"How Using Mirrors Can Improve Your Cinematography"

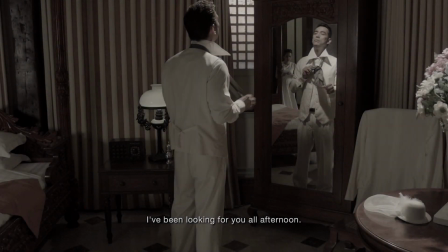17s Maghapon kitang hinahanap.
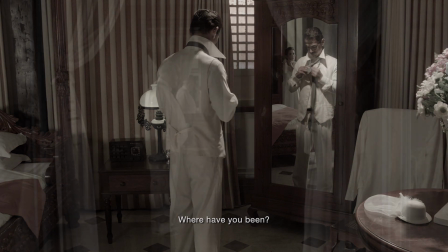20s
Shooting with mirrors has always been considered a problem in cinematography, and many productions try to stay away from them as much as possible.
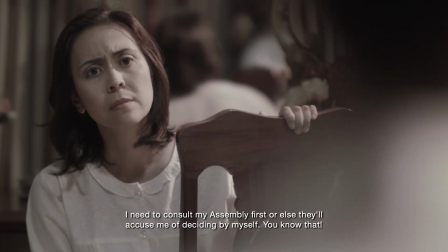28s
You can't shoot directly into them without seeing the camera. They limit where you can place the lights, and they get reflected in them.
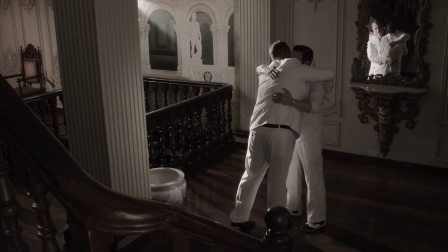35s
They produce rogue spills, which is light being reflected where you don't want it.
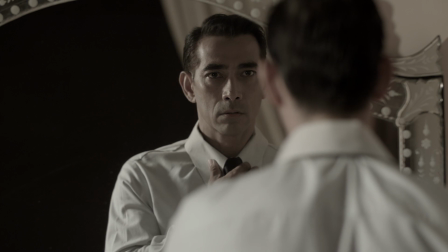39s
And you have to consider the set that will be reflected in them, often requiring fly or wild walls,
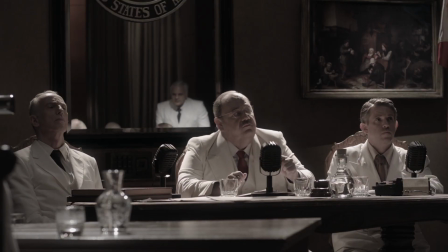45s
or propping areas on location that otherwise would not be necessary. I find they provide more advantages than disadvantages.
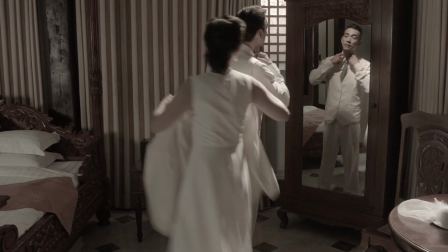54s
This film will explain why I like to use them and how I overcome their limitations.
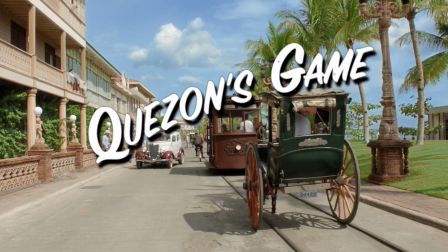61s
For the motion picture Kazon's game, I use them as a cinematic tool in many frames.
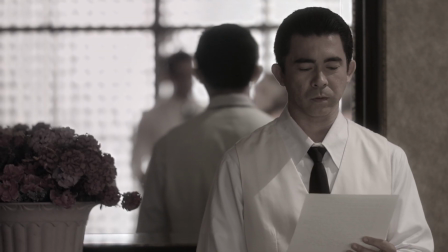66s
The most obvious advantage of shooting with mirrors is depth.
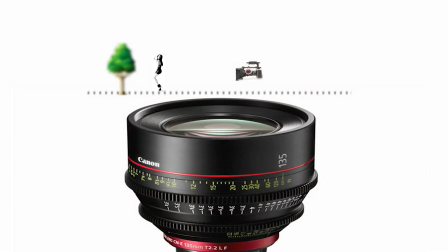70s
If you have watched my tutorial on depth of field, you will know that your largest contributor to depth is your distance from the subject focus.
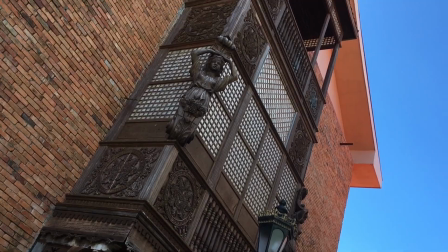78s
We shot a number of scenes on location in historical buildings.
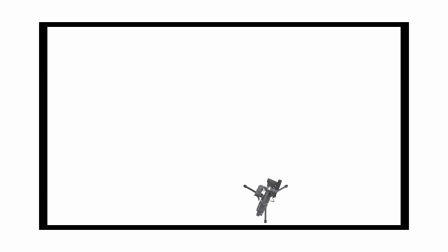82s
These locations were quite small and gave little room for any substantial distance from camera to subject to background, which resulted in a very deep depth of field. By incorporating a mirror into the shot,
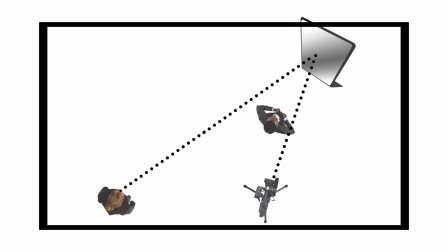95s
I was able to triple the distance from the camera to background and quadruple the distance from focus subject to background subject.
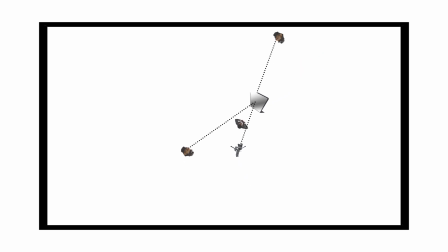103s
This technique of framing the background subject in the reflection also triples the illusion of size, as a reflection appears to be at the same distance behind the mirror as they are in front of it, giving the audience the impression the background subject is much further than the camera than they really are.
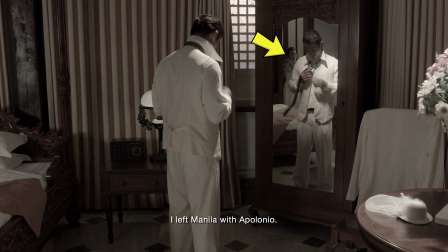120s
In this shot, the actress appears to be quite far from the camera, when she was in fact practically next to it.
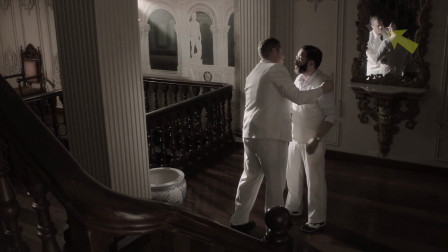127s
In this setup, I used the reflection of the actor in the wall mirror on the same frame as the face of the actor facing the camera,
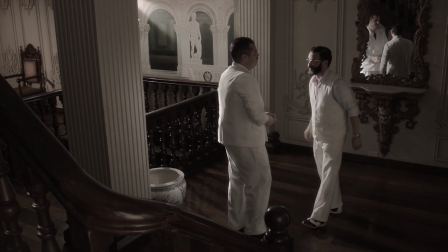135s
both together with the full shot showing establishing geography.
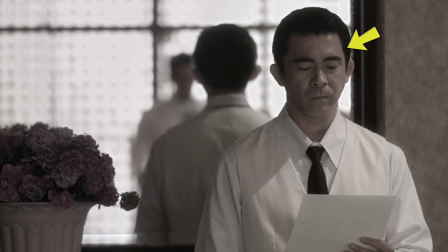141s
In this shot, I can show the president's assistant reading along with him as he makes a speech.
And the people of the United States for what they have done in the Philippines.
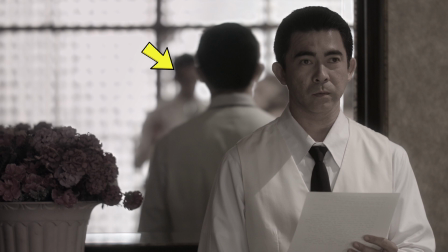150s
But I cannot permit anyone to The president, although in the far distance and defocused, can be seen in the reflection, creating a flow of action. So the audience is never taken away from the important element of this scene, which is the speech.
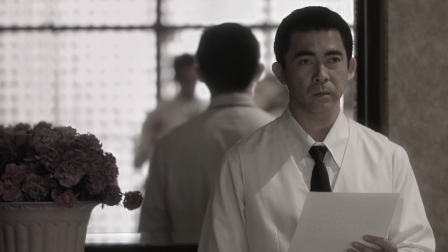164s
The extremely shallow depth of field in this shot is achieved by using the depth of the reflected image. My camera is in fact closer to the president, reflected in the mirror, than to the main subject, and the room looks quite large, when in fact it was quite small, only 13 by 15 feet.
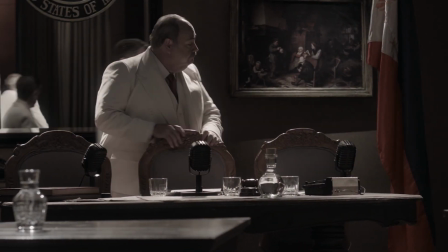188s
I used a mirror here behind the senators in this sequence for the same reasons.
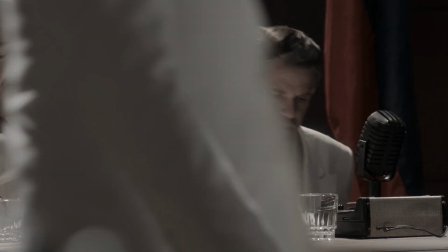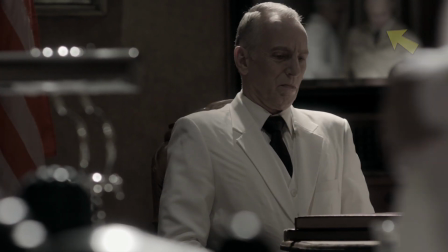198s
Notice in these two shots how the reflected action shows what is happening in both directions.
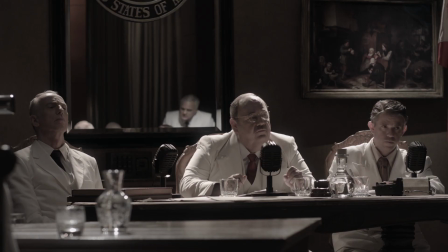208s
And again here, as well as make the set look much larger and grander than it really is.
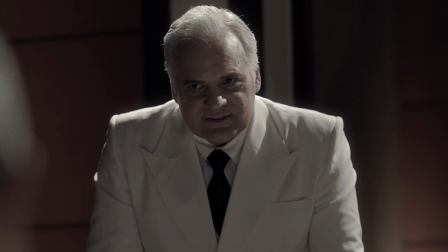215s Let us lay aside bigotry.
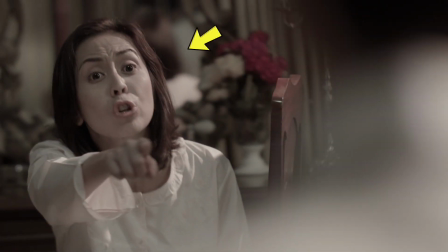218s
In this shot, I placed a mirror directly behind the actress to give distance for me to achieve a shallow depth of field.
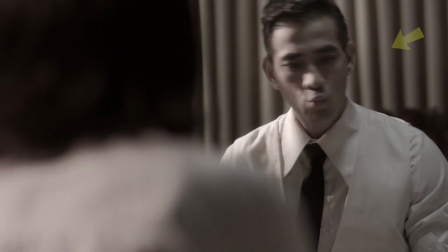225s
Her background would have been the same curtain as this.
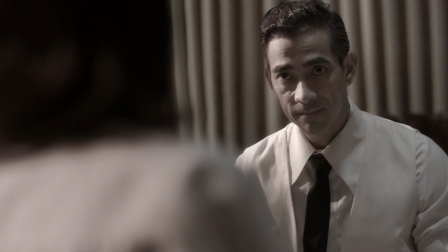228s
That would have looked quite flat and boring, especially as it is exactly the same background as the actor.
Fine.
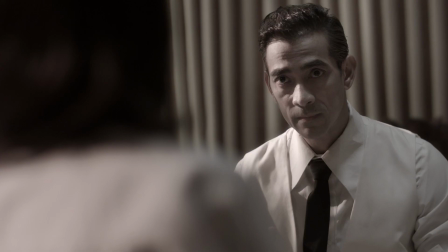239s
This is how and why I use mirrors in my cinematography.
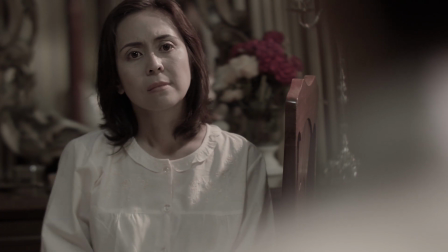243s
The question still to answer is how to avoid reflecting the camera crew and lights.
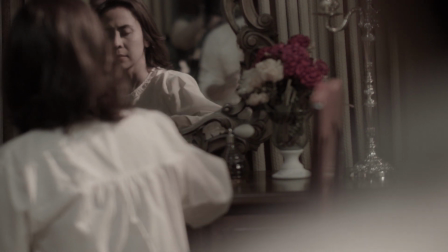249s
In production, I often use the term hide in plain sight. I shot this scene all handheld with one camera.
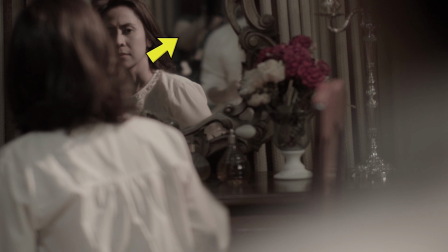256s
That's me, holding the camera over the shoulder of Raymond, the lead actor. Now you have seen me. You will never be able to unsee me, but I guarantee you wouldn't have seen me if I did not point it out.